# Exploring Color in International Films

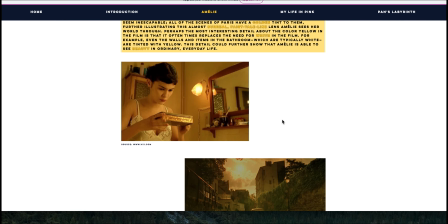497s
For example, even the walls and the items in the bathroom, which are typically white, are tinted yellow.
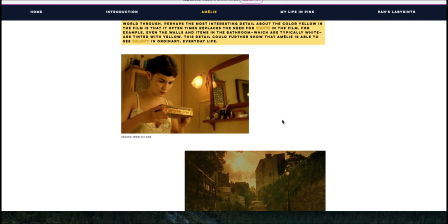503s
And this could further show that Amélie is able to see beauty in the ordinary and everyday life.
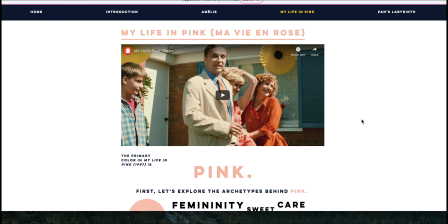511s
So now we're going to move on to the next section of the website, which is My Life in Pink, aka Ma Vie en Rose. And again, you guys may have seen this already in class, or if not, you may be seeing it in the near future.
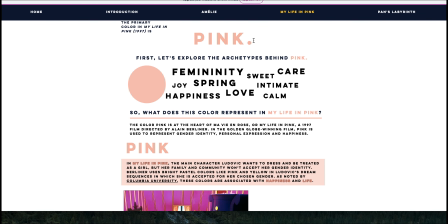524s
But there's a trailer in case you haven't seen it yet and you want to look at that later. So pink is obviously the main color in this film,
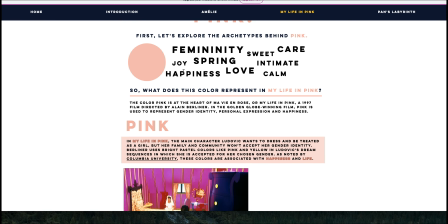533s
and we often associate the color pink with spring, with love,
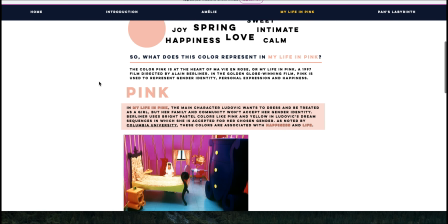540s
happiness, joy, and femininity, which is, of course, the main reason pink is used in this film.
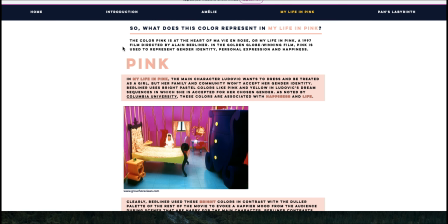547s
So, what does this color represent in the movie? The color pink is at the heart of Ma Vie en Rose, or My Life in Pink, and it's a 1997 film directed by Elaine Berliner. So in this film, pink is used to represent gender identity, personal expression, and happiness.
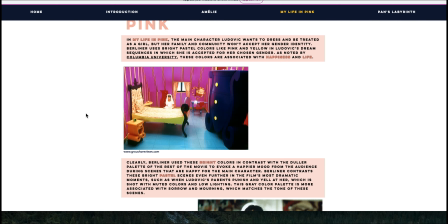564s
So again, we have screenshots from the movie here and a brief description of what pink means in the movie. So in My Life in Pink, the main character Ludovic wants to dress and be treated as a girl, but her family and community won't accept her gender identity.
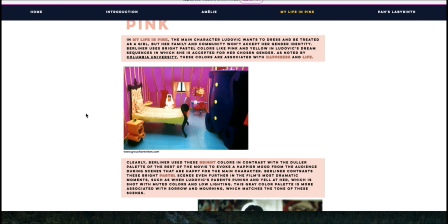580s
Berliner uses bright pastel colors like pink and yellow in Ludovic's dream sequences in which she is accepted for her chosen gender.
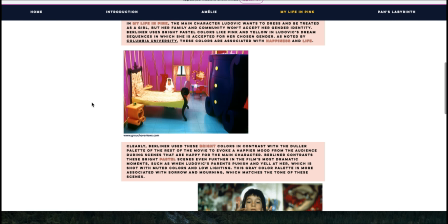588s
And as noted by Columbia University, these colors are associated with happiness and life.
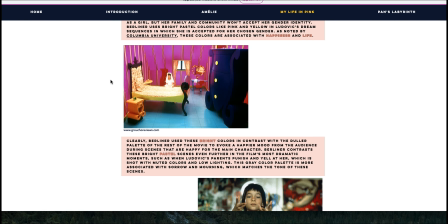593s
So clearly here we see bright colors used in this screenshot,
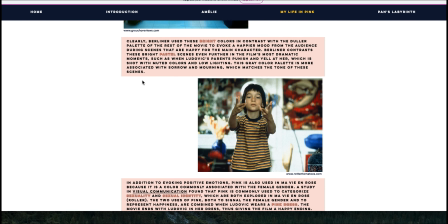597s
which Sam later used to compare this to some of the other scenes from the movie.
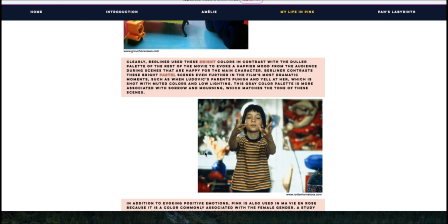603s
So clearly the director used these bright colors in contrast with the duller palette of the
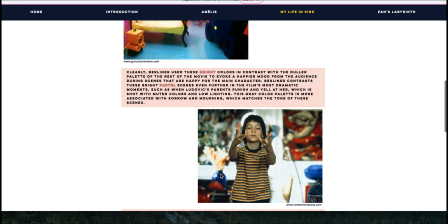609s
rest of the movie to evoke a happier mood from the audience during scenes that are happy for the main character.
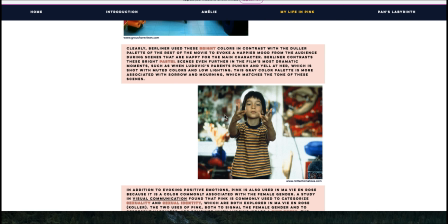615s
So Berliner contrasts these bright pastel scenes even further in the film's most dramatic moments,
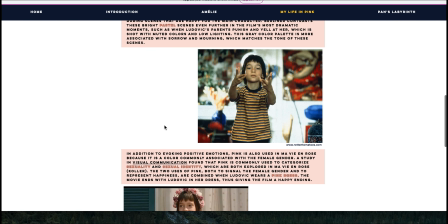621s
such as when Ludwig's parents yell at her, and that's why we see these shots with muted colors and low lighting.
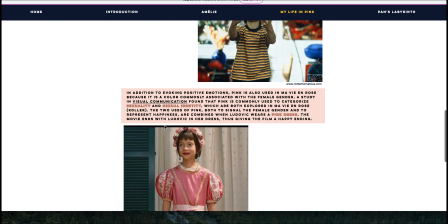628s
And this gray color palette is more associated with sorrow and mourning, which matches the tone of these scenes.
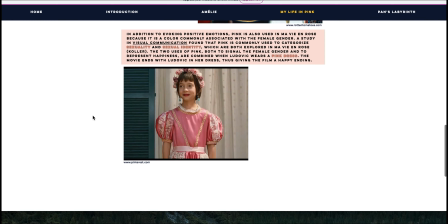634s
So in addition to evoking positive emotions, pink is also used in the movie because it is commonly associated with the female gender. So a study in visual communication found that pink is commonly used to categorize sexuality and sexual identity,
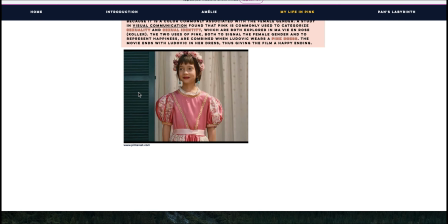649s
which are both explored in Ma Vie en Rose. So the two uses of pink both signal the female gender and represent happiness,
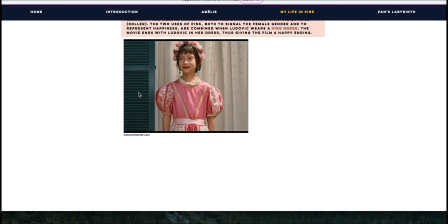657s
and those are combined when Ludovic wears a pink dress in the movie. And the movie ends with Ludovic in her dress, thus giving the film a happy ending.
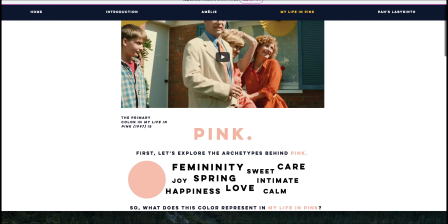666s
So that's one more screenshot again from the end of the movie. So that's what Sam did.
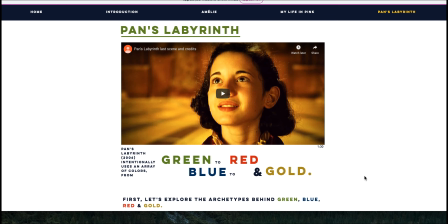675s
And last but not least, we will move on to Pan's Labyrinth. So now, the last movie that we decided to analyze was Pan's Labyrinth. And this one is interesting because it actually has 4 colors that we noticed were very prominent throughout the film.
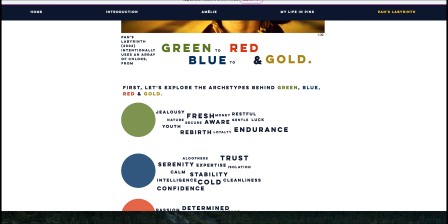692s
And those 4 colors are green, blue, red, and gold.
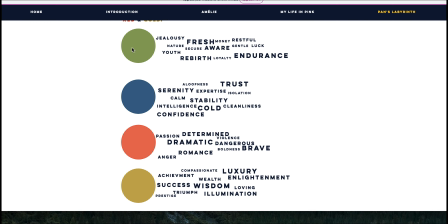696s
So I've kind of already touched on both green and red during my presentation of Amelie,
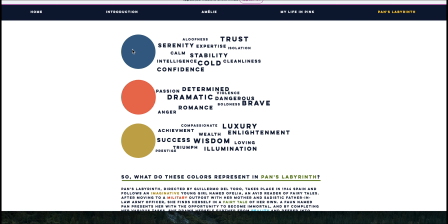703s
so we'll focus on blue and gold.
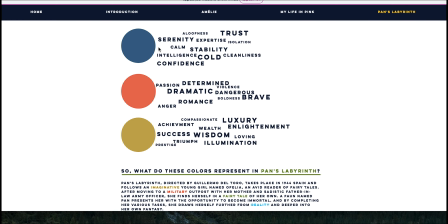707s
So blue we often associate with emotions such as calmness, serenity,
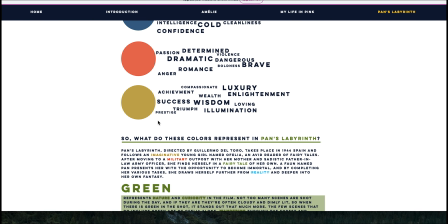713s
stability, and cleanliness, versus gold we often associate with emotions related to success,
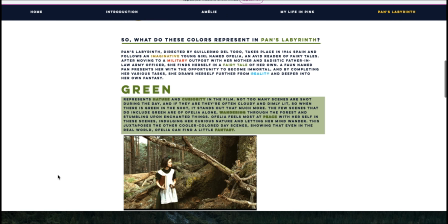721s
wisdom, enlightenment, luxury, etc. So what do these colors represent in Pan's Labyrinth?
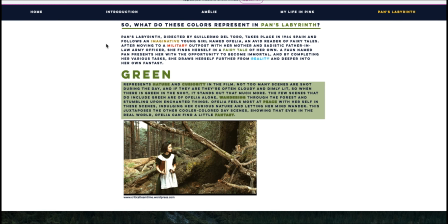728s
So Pan's Labyrinth, directed by Guillermo del Toro, takes place in 1944 Spain and follows an imaginative young girl named Ophelia, an avid reader of fairy tales.